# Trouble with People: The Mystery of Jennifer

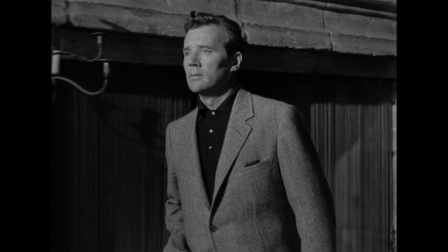Hollis finally draws out her underlying trauma, but even as she tells him of her experience of being left at the altar by a married man,
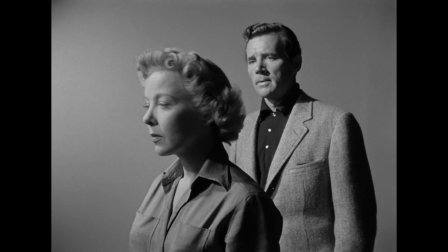he's opportunistic, twisting her words, drawing attention back to his desire for her,
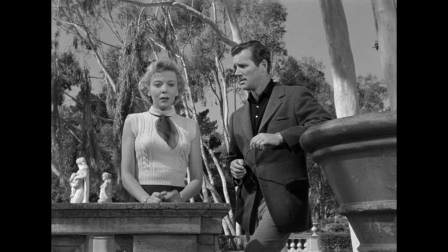and coercing her into a date.
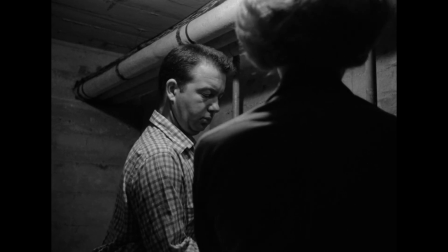At the other end of the spectrum is Orin, a boyishly creepy local handyman who feeds Langley's suspicions
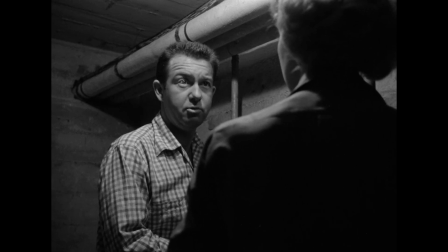and wants desperately to collaborate with her on solving Jennifer's disappearance.
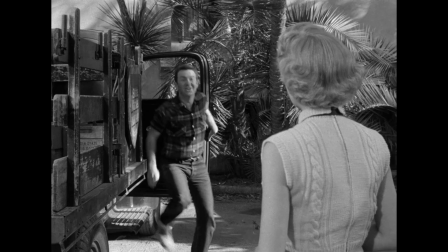He is leering, unnaturally curious, and morbid in his fascination with the missing woman.
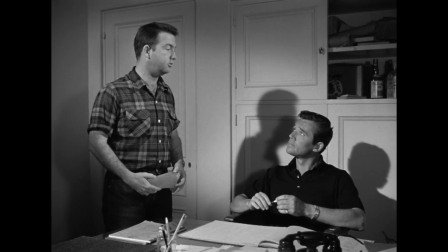Orin and Hollis agitate Langley, but in different ways.
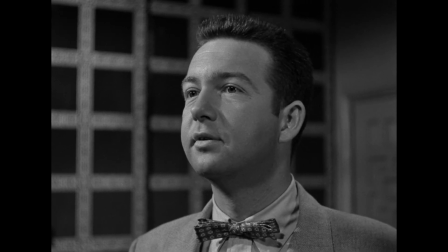Orin wants to be her partner in this paranoid search, while Hollis wants her to drop it, dismissing her fears.
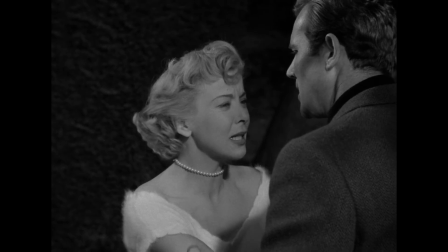These characters offer reasons for Langley's solitude. They turn love and partnership into a repulsive game of conquest.
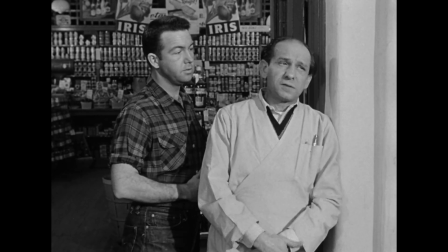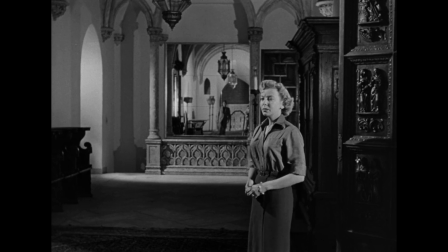In Jennifer, Form offers a glimpse into the anxiety of its protagonist, in both conventional and unconventional ways.
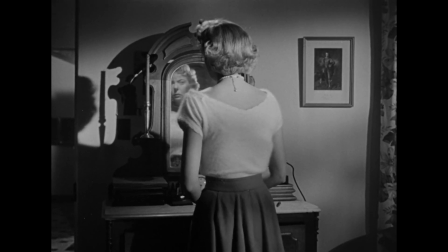James Wong Howe's cinematography offers the Gale Mansion as an emblematic example of the Gothic interior,
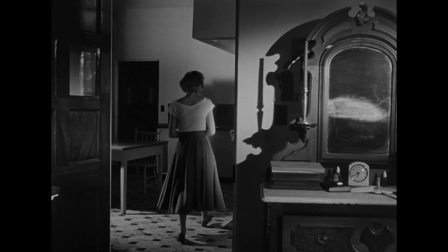plagued with metaphoric details, dark corners, and mirrors.
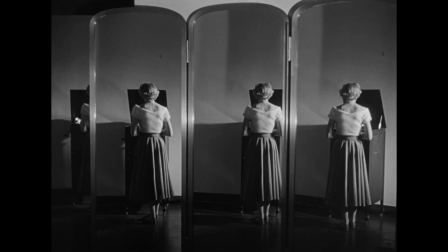The audience is invited into Langley's confidence not only by her reasonable temperament,
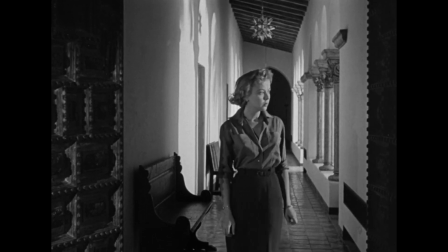but by the inhospitable atmosphere she has been thrown into.
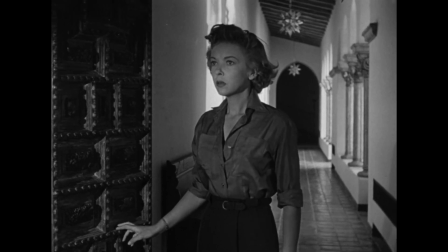Far from a romantic expression of her paranoia, it is an objectively spooky setting.
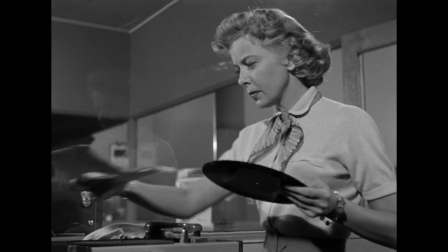The film also finds unconventional means to express Langley's social discomfort,
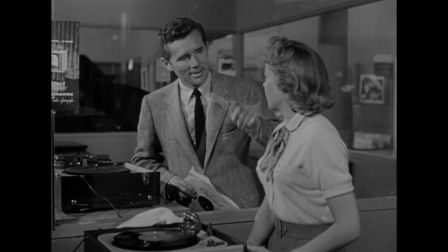notably a scene in a listening booth where she and Hollis encounter one another by chance, communicating in mime on either side of the glass,
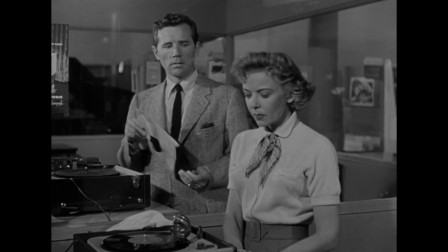an exchange that emphasizes his impetuousness and her impatience,
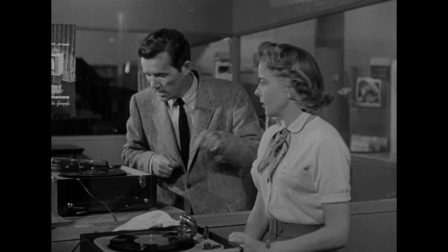but also a vivid demonstration of her solitude under attack.
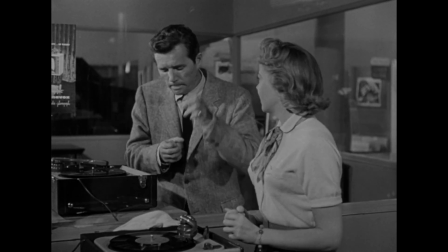Even as the characters communicate in mime, on the soundtrack their records collide,
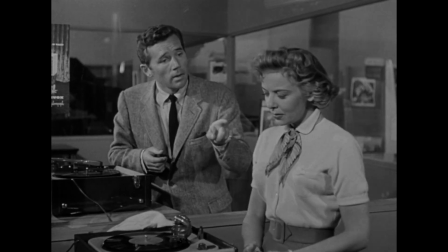the austere mood music that she has selected punctuated by the up-tempo piano of his jazz record,
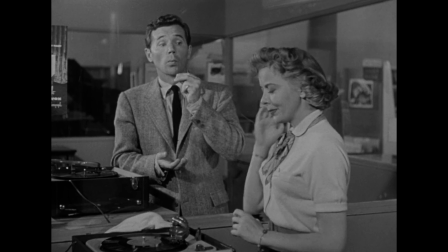tension ratcheting up through the disparate tone and counterpoint of the resulting sound.
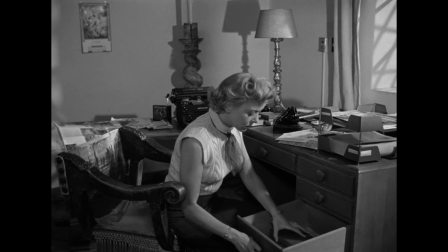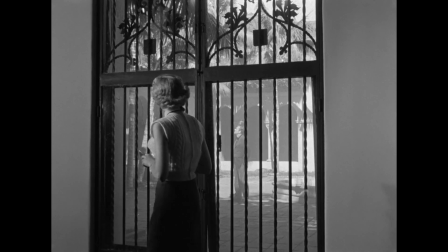Imogen Sarah Smith describes the pathology of the gothic melodrama as one of captivity, isolation, and growing madness.
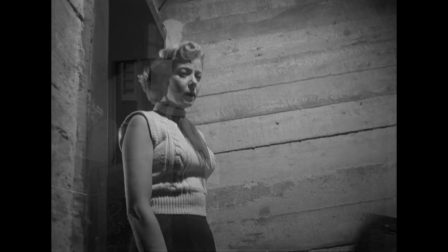She writes, In Gothic melodramas, women are not only physically menaced and held captive,
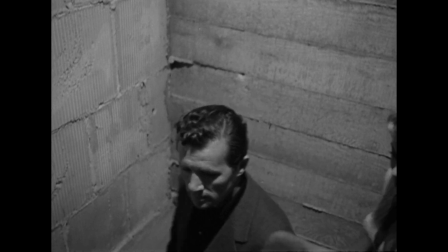but psychologically isolated and harassed.
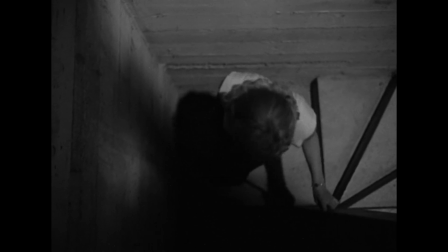Just as they rarely leave their houses, they're forced further and further into their own troubled minds,
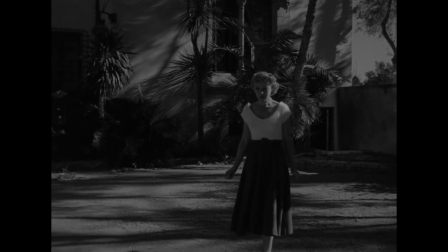incapable of communicating freely or getting accurate information.
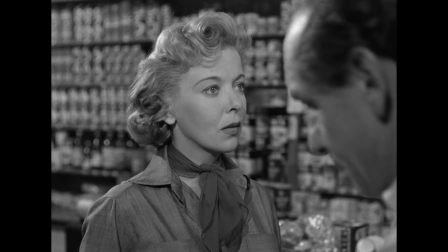Agnes Langley's problem of communication is a matter of habit.
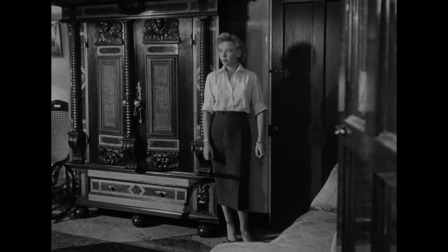Her stoicism is not loneliness, it is a refusal of connection.
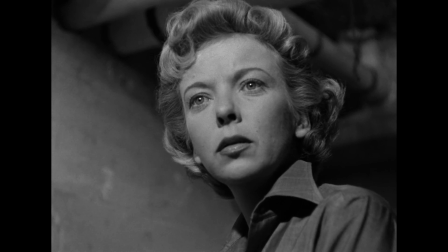She is uncommonly strong among the rare female protagonists of film noir.
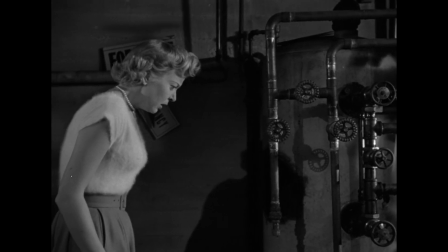In the climax, she is reduced to hysterics after encountering what she believes is a corpse, But more than this,
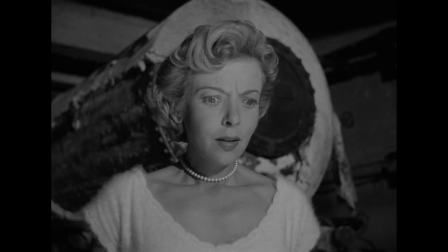she seems most fearful of the possibility that she is, like the missing Jennifer, truly alone.
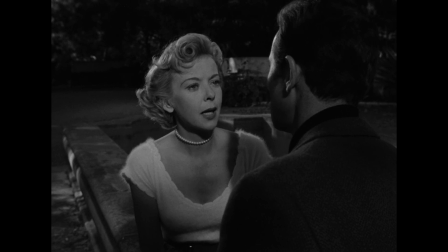In the climax, the truth comes out that Jennifer died in a sanitarium.
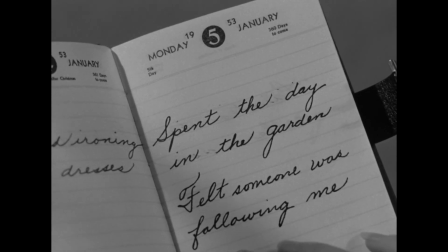That the thread Agnes Langley has been following was itself written by an unreliable source.
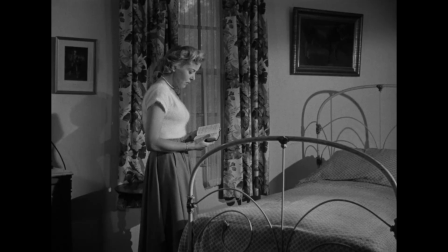A solitary woman, like herself, whose isolation and paranoia drove her to madness.
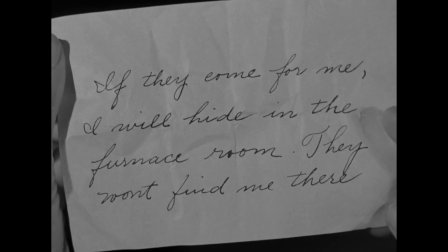The clues that Langley had believed outright were in fact inventions of a troubled mind, one too close to her own for comfort.
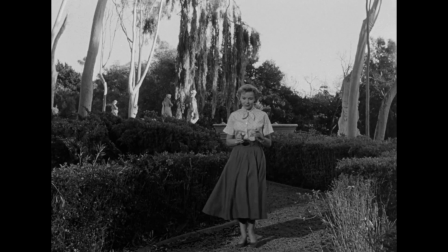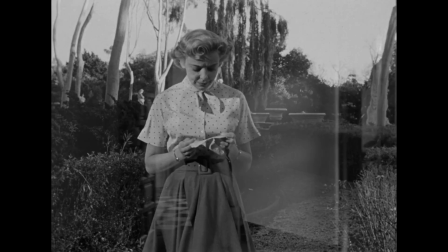As the song goes, the facts uncommonly clear.
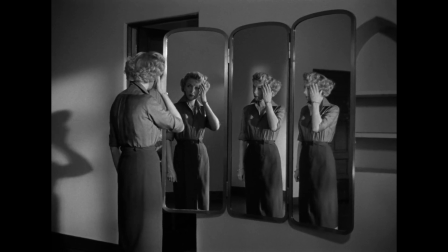Langley imagined a conspiracy, and in doing so, worsened her own frail grasp on reality.
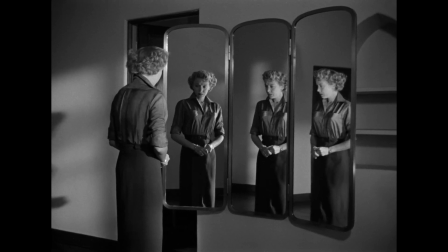When the menacing romance of the shadows of the Gale estate bend back on her,
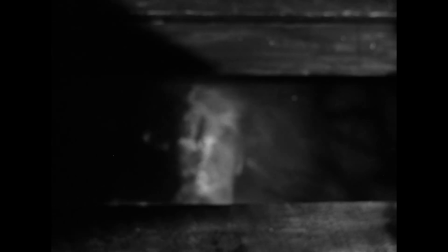as when she hallucinates Jennifer's drowned corpse in her own reflection.
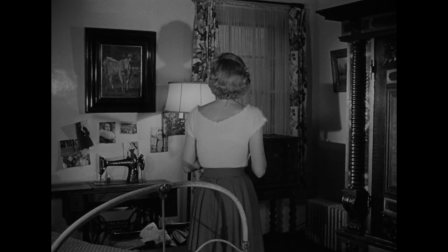It has been no more than that, a troubled mind feeding back on itself,
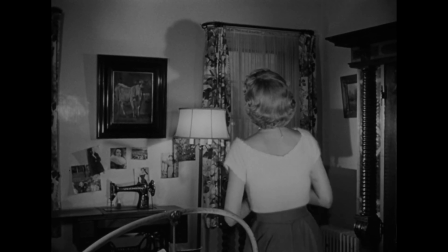finding death in the mirror while searching for shadows on the periphery of vision.
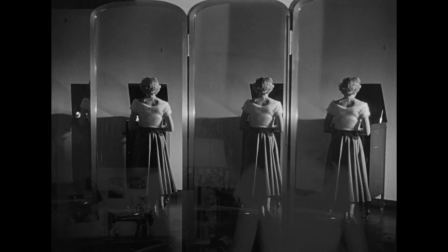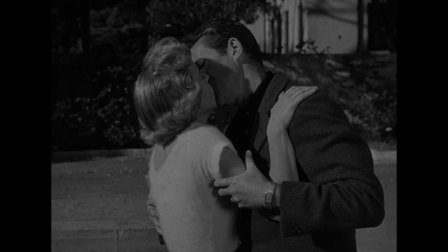Jim Hollis comforts her, absolving her, telling her and us that Agnes Langley is not like Jennifer,
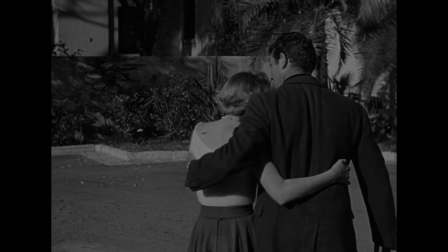for Jennifer was sick and alone, while Agnes isn't anymore.
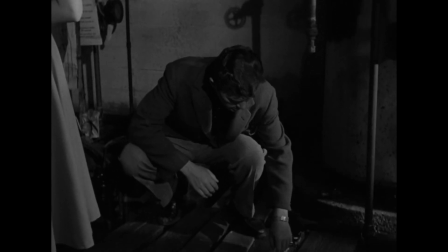Even as hero to her damsel in distress, Jim Hollis is opportunistic.
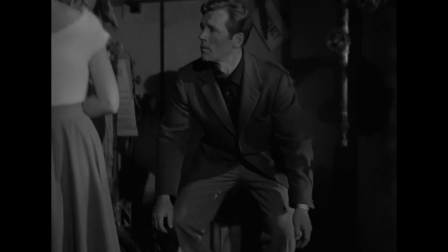Their love story, if one can call it that, is the tale of a woman wrestling with trauma and personal demons,
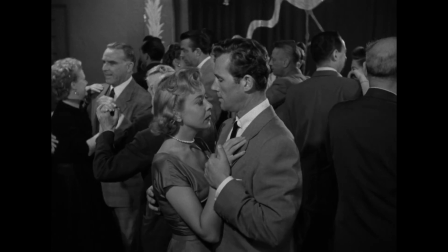tormented by the social expectation of settling into adulthood, caught between two suitors.
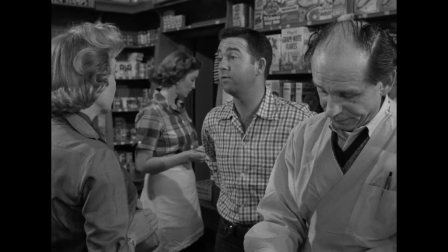Orin, a mischievous child Hollis, a man of ambiguous temper and motive
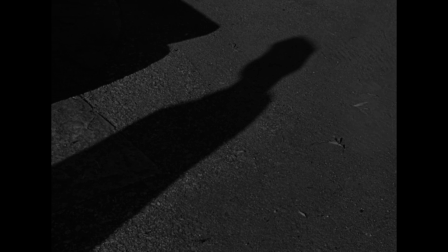As they depart, a shadow remains on the ground where they stood With a moment's hesitation,
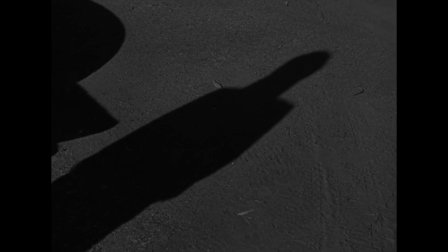it stalks away, back towards the house To suggest what?
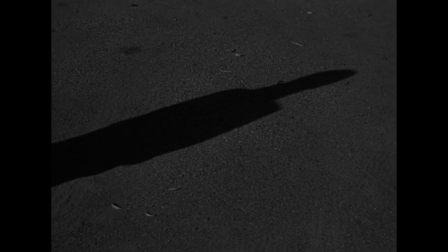That the tidiness of this explanation is insufficient to settle the agitated shadows of the film itself?
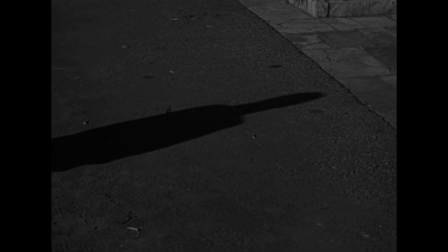The shadow may or may not be a supernatural expression of the missing woman's lingering, restless spirit.
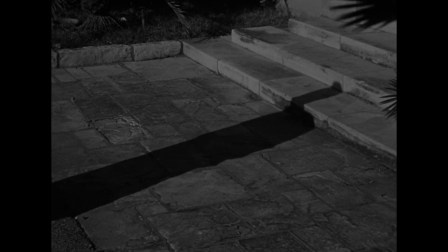Or it may be Langley's own shadow self, that solitary,
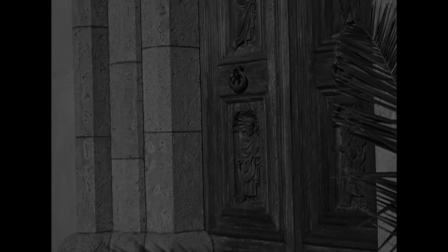independent woman, freed into bondage by Hollis' courtship.
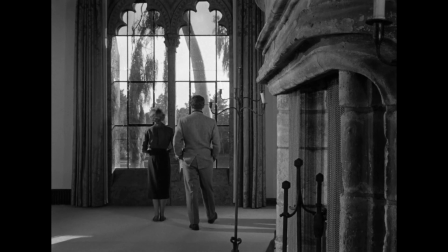This shadow lives on in the repressed, remote ambience of the Gale home.
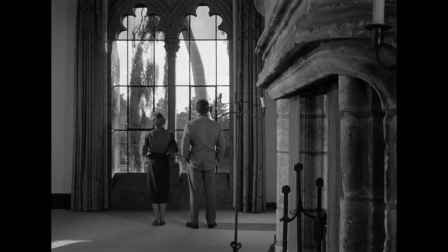Excuse her while she disappears.